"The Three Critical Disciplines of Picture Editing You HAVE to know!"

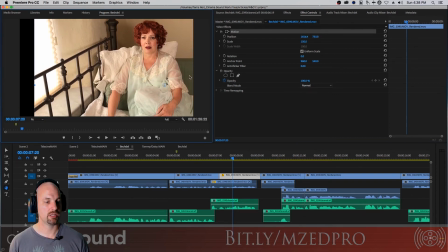50% more of 100% is the correct thing for us. She's looking camera left, so we want to move her over as much as possible, keeping her eyes on the tic-tac-toe.
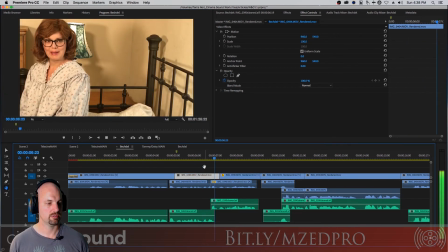Let's see how that feels.
Bechdel test. I'm not sure how to say.
Obviously, Tammy is shot way, way, way over here, which is a cool feeling, but I don't have the Bechdel test. framing to get Daisy over there.
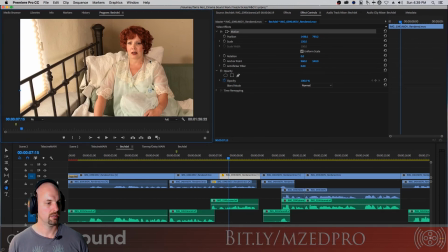You can see I already have a black bar. We actually have to slide this over a little bit more to establish it, so we're not having black bars.
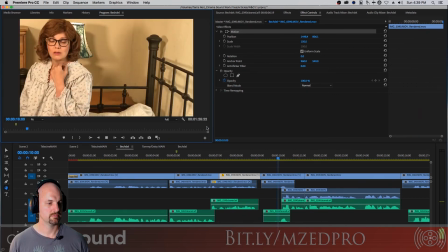Nobody wants that.
I'm not sure how to say that. The Bechdel test, where two or more.
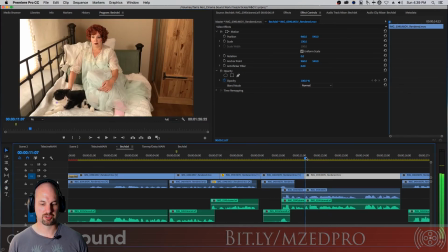And what we might do, because this is a long explanation, let's go like this.
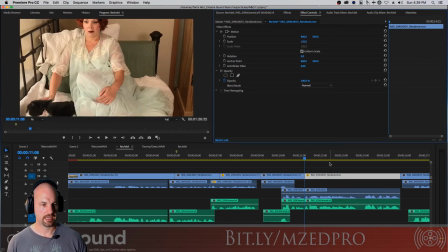We're going to go here. We're going to start at 150%, and we're going to position her so she's in the right place. There's motion. We're going to put her back. Actually, what we should do is just go copy and then paste attributes.
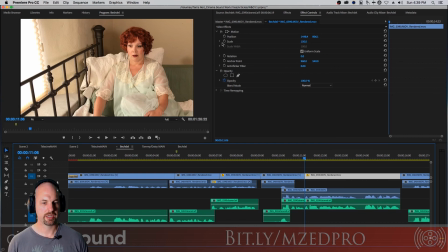Boom, now she's in the right place. What we're going to do now is do a little artificial zoom in.
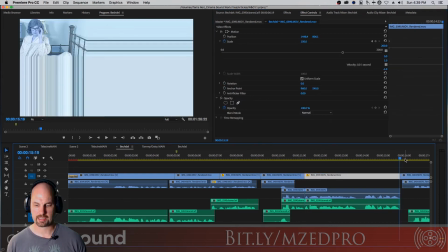We're going to hit scale, enter a keyframe. We're going to go back to the end of this, go back one frame, just so it's a little easier for me.
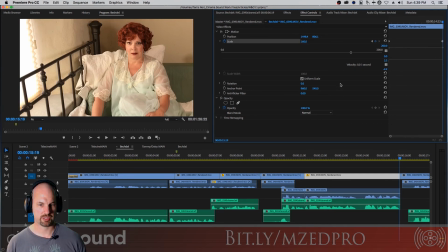And we're going to do maybe a 8% move, maybe more than that, maybe 10% move.
Where two or more women are in a scene and they don't talk about men.
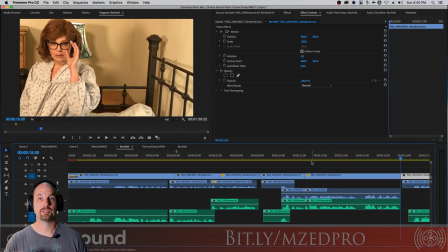Now, what's wrong with that zoom is that her head's going up.
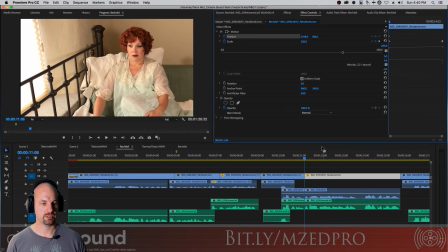So we also need to do a position situation so that her head stays in relation to where she is in the content of the frame. And we're going to plug ourselves another keyframe, and then we're just going to drop her down, move her over a little bit until we get the edge of the frame once again. So it's a nice move.
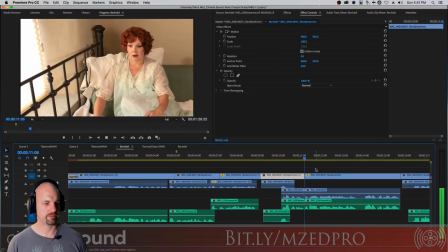We keep her eyes in the same plane. Let's see how that feels.
Where two or more women are in a scene.
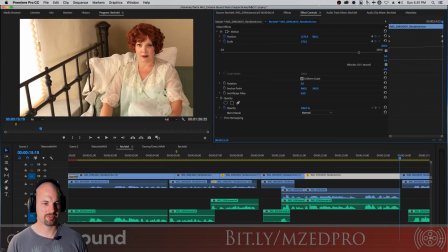Oops, she's moving over. Moving over too far. Let's keep her, let's keep her where she was. There we go. She's still moving over a little bit. Let's just slide her over just a slight bit.
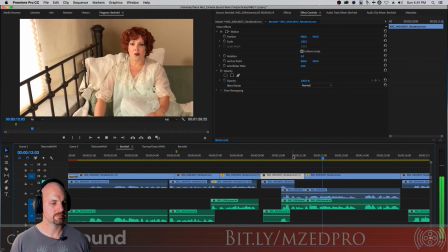There. How about now? There we go. That looks nice.
Where two or more women are in a scene and they don't talk about men.
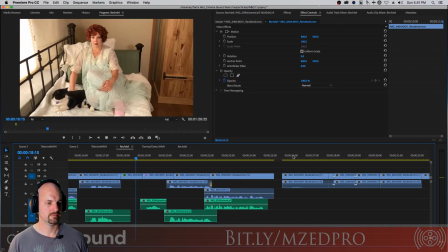Wow, fascinating. We're failing it. I don't talk about men.
Now we'd want this to be that medium because it's a fun little moment. So we're just going to copy, and from here to here, even over the time compressed footage, we'll turn off time remapping.
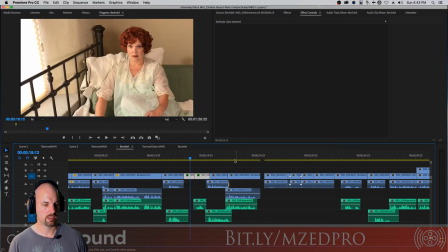We'll leave opacity and motion. Bang. Now we're in good shape.
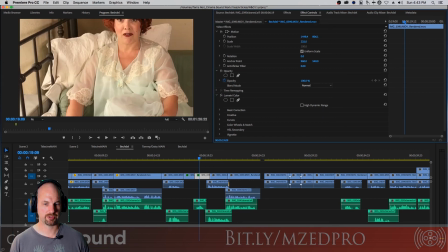In fact, we might just zoom in a little bit more, maybe to 170 or so.
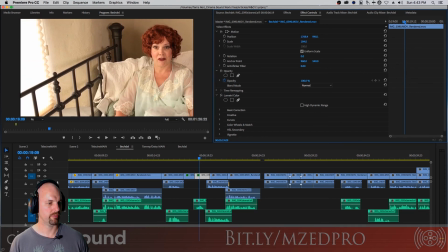We'll drop her down, and maybe now we can move her over in line with her friend Tammy, now that we have some zoom in capabilities.
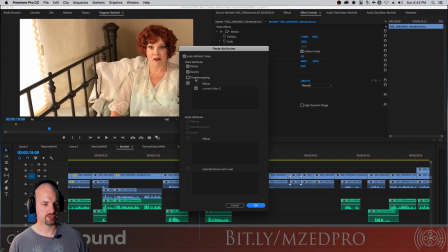We'll copy. We'll paste attributes, turning off time remapping and lumetri color.
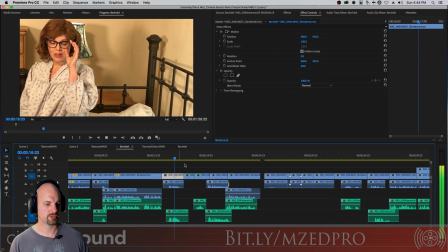Don't need that to be pasted again yet. Let's see if it works.
Fascinating. We're failing it.
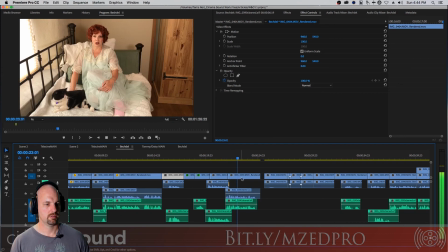I don't talk about men that much. Let's talk about something else so we can pass this.
And then we'll come back to this again.
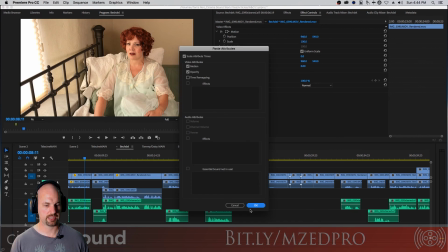We'll take this position and paste attributes nice and easily, and we're back here.
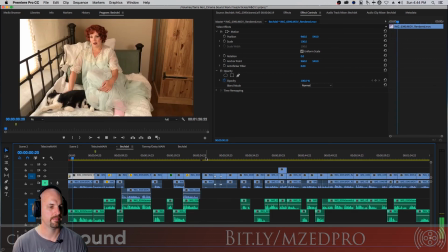All right, so now with the framing in the right place.
Say, Tammy, do you know we're failing the Bechdel test right now?
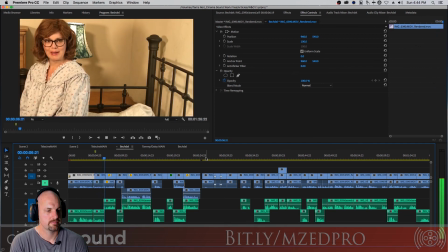Bechdel test? I've never heard of that. Bechdel test. I'm not sure how to say that.
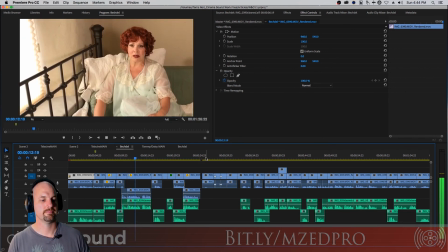The Bechdel test, where two or more women are in a scene and they don't talk about men.
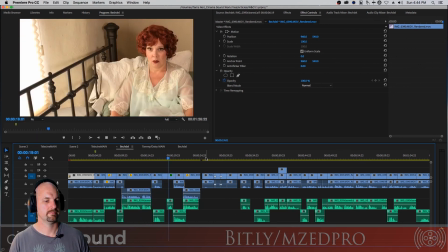Wow, fascinating. We're failing it. I don't talk about men that much.
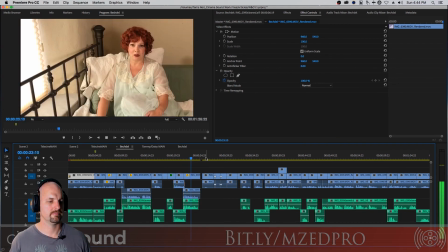Let's talk about something else so we can pass this test, all right?
So a very simple scene made so much better by L-cutting and focusing on timing and point of view, and then doing a little push and pull on the zoom. So hopefully this has been eventful and useful to you. I'm sort of jumping the tracks, not jumping the shark, jumping the tracks to get an visual editing thing out in Cinema Sound. But the best way to help sound is to make a great cut. And to get some of these elements, the timing, the point of view, and the continuity right is everything for a visual pacing and to create a great scene. With music, is not how we solve cutting. Music should make your cut better, right?